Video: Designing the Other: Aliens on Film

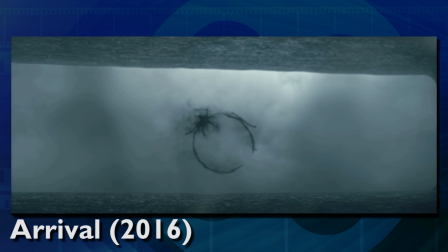2s
Arrival plays with a lot of new and interesting ideas as it pertains to the way aliens are presented on film, particularly with regard to language.
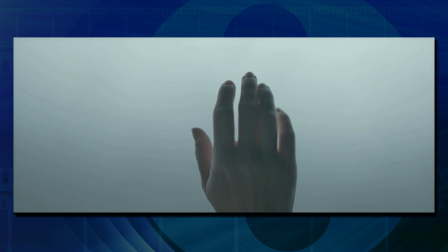9s
But it reminded me of something I've been wanting to delve into for a long time,
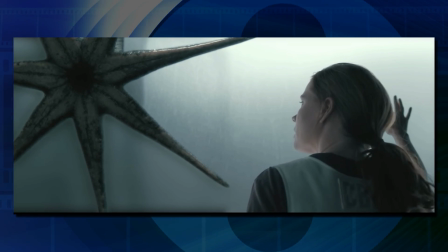13s
and that is how alien creature design plays a role in shaping the narrative by how we define the other.
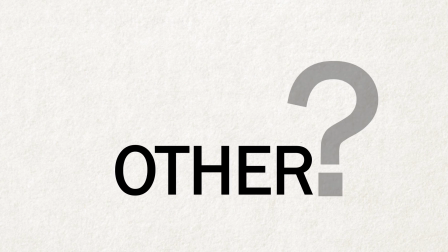21s
So what do we mean by the other? Humans have a natural in-group, out-group mentality, and we see this come out in how we structure narrative.
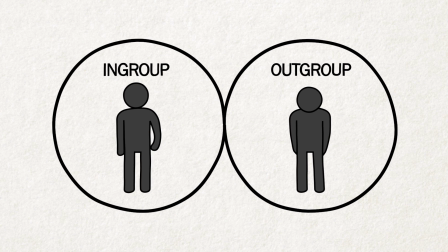29s
Othering is an important concept in communications theory because the human brain is wired to identify things as either in my group or other by default.
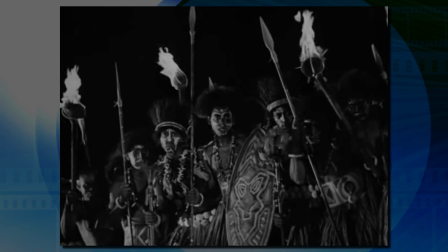37s
There is the familiar, the self, and then there is the other. In terms of film theory, othering refers to how the presumed out-group is portrayed to the perceived in-group.
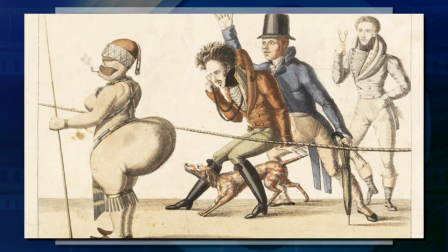45s
Othering can have very wide applications and most often refers to how dominant cultural groups portray other non-dominant groups.
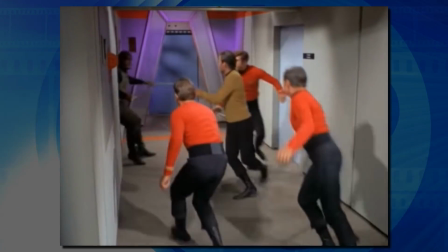51s
But today I'm going to take othering to its extreme, aliens. We have humanoid aliens, such as the original Klingons from the original Star Trek series,
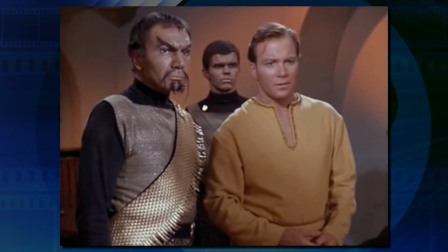59s
and this also constitutes a form of othering since the Klingons were based on a sort of Fu Manchu aesthetic that differentiates itself from the presumed American audience.
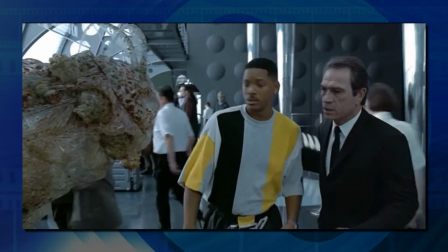66s
But I'm more interested in non-humanoid aliens, and more specifically, how they are designed and what message is communicated by that design.
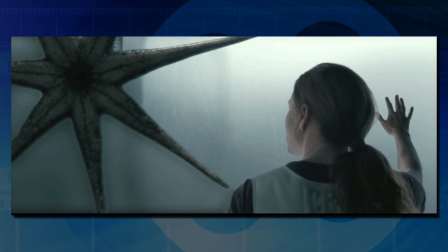74s
In the case of Arrival, the extremely alien nature of the heptapods isn't just meant to create a mood, but it's also the basis for the plot.
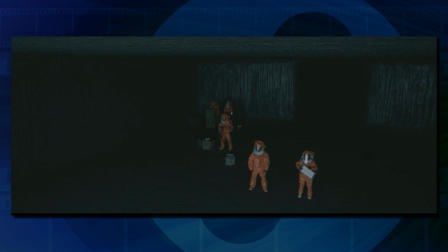81s
Their physical incomprehensibility mirrors their linguistic strangeness, as well as the intense difficulty of the human characters to understand their new guests.
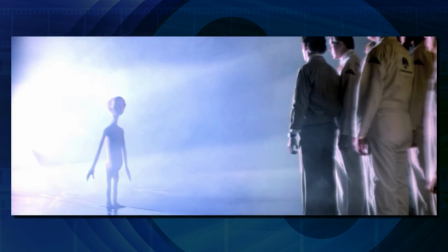89s
So, for the purposes of cinema, which is a visual medium,
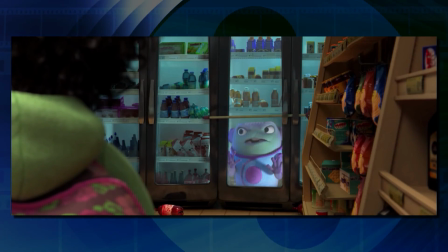91s
filmmakers and designers must use visual shorthand to get across the idea of alien, clearly and concisely across to its audience.
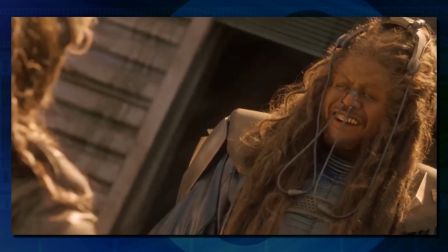98s
A concept that nobody knows what it could possibly entail, except for the lizard people, of course.
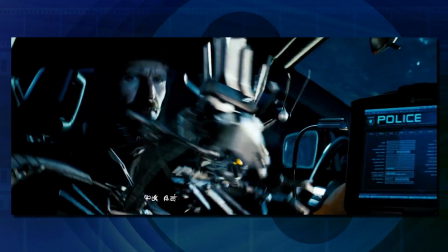103s
Design sends a message just like any other part of film language. Design helps impart the way the alien's otherness is meant to be taken by the audience,
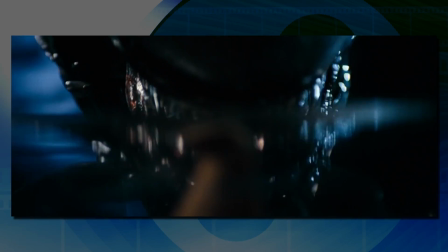110s
whether the alien is meant to be relatable, or to be feared, or to be mysterious.
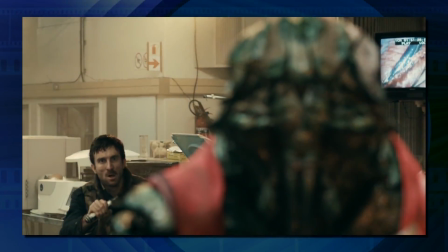115s
This can be tricky as film is a visual medium, and the more alien something looks, the more difficult it is for the audience to humanize and therefore relate to the character.
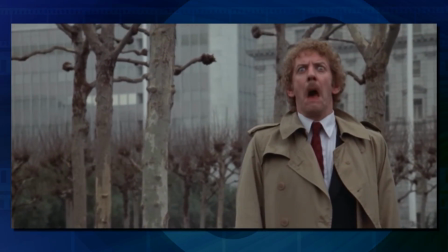122s
But especially in this day and age, unless it's a body snatcher or something, your design can't look too human.
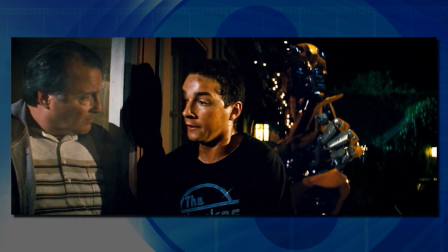128s
Hence the use of visual shorthand, either to humanize the other or alienize it, such as it were.
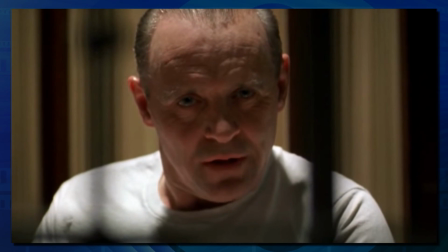133s
The human brain is designed to empathize with human faces. That's why a good actor can impart a great deal to their audience in very little time at all.
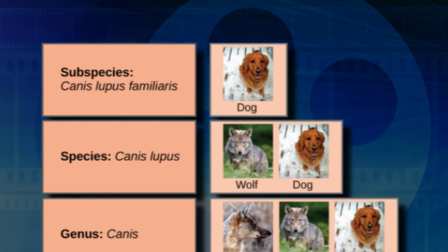140s
Your brain is more likely to feel sympathetic to your own species than your own class, your own phylum, your own kingdom, etc.
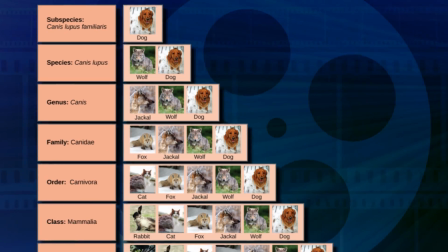147s
This is why alien designs draw so much from animals. The further the inspiration is from us on the evolutionary family tree, the more alien the creature seems.
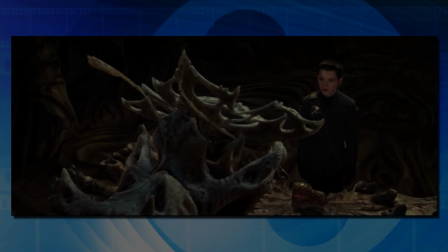155s
This is why insects and reptiles are popular bases for alien creature designs when the filmmaker wants the alien to feel especially monstrous or foreign.
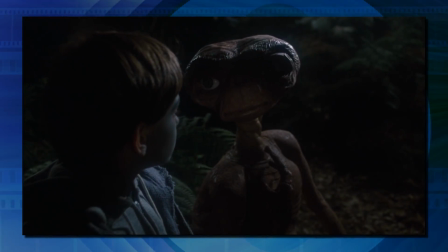163s
Basically, the more human an alien looks, the less screen time needs to be spent making the character sympathetic to the audience.
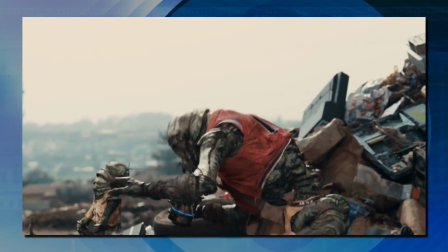169s
The more alien, the more screen time.
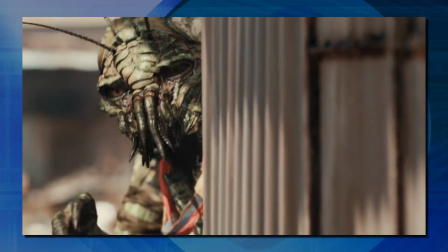171s
That's why, say, we spend a very great deal of time with Christopher Johnson in District 9, but we can take our sweet time getting to E.T. and Bumblebee.
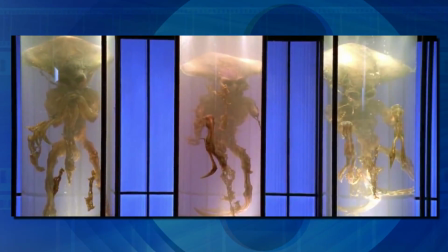178s
So I'm going to look at the design of several alien characters, examine their otherness, and talk about what their design is meant to communicate to the audience in terms of the story.
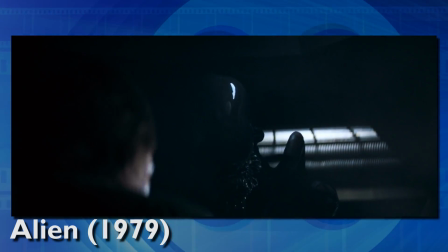189s
Let's start with one of the most famous examples, H.R. Giger's xenomorph from 1979's Alien.
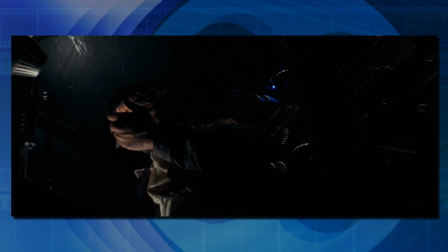195s
One of the brilliant things about this film is the way the reveal of the creature is paced.
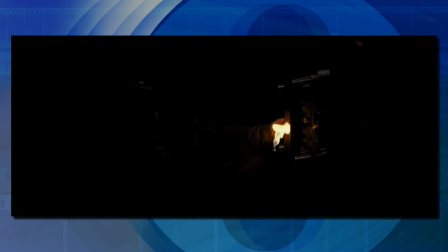198s
Alien takes some cues from Jaws with the slow reveal of its monster, heightening the tension for when we actually do see snippets of the thing,
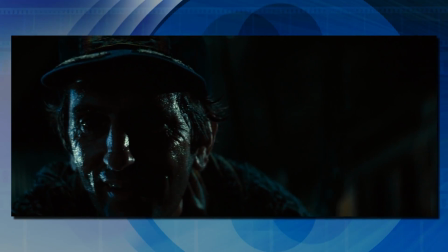205s
and up to that point the rare glimpses of the monster add to its mystery and horror. The reveal of the design is as important to the mood of the film as the design itself.
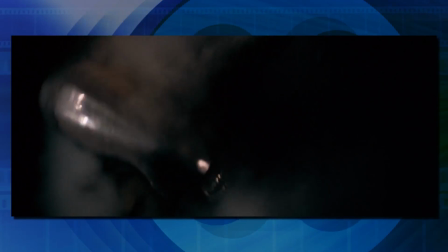212s
We don't really see the entirety of the creature until late in the film. And what is the most striking thing about this guy's design?
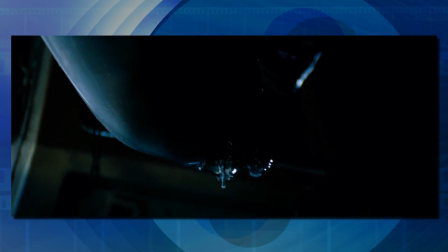218s
Point the first, he has no eyes.
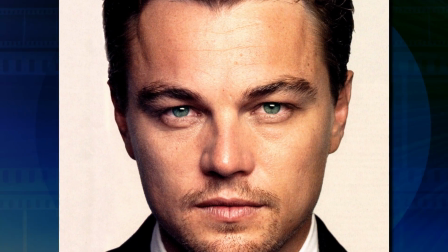220s
The human brain is wired to be first drawn to look at eyes, be they the eyes of a fellow human or a kitten or a puppy, so the lack of eyes in and of itself is unnerving.
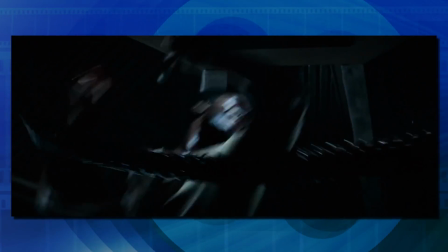229s
Secondly, the design of the body is a sort of hybrid between reptilian features, insectoid features, and a human skeleton.
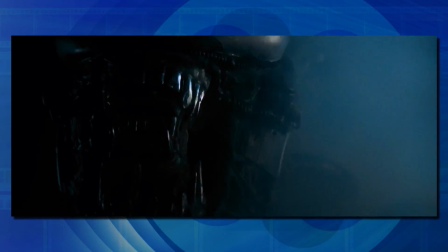235s
The first two signify foreignness more to the human brain than, say, a mammal would.
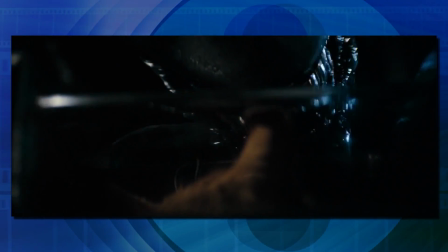239s
So for an iconic design meant to instill terror and never be forgotten, this guy's about as effective as it's going to get.
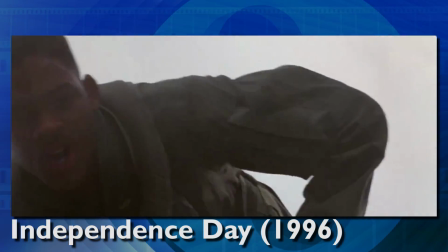248s Welcome to Earth.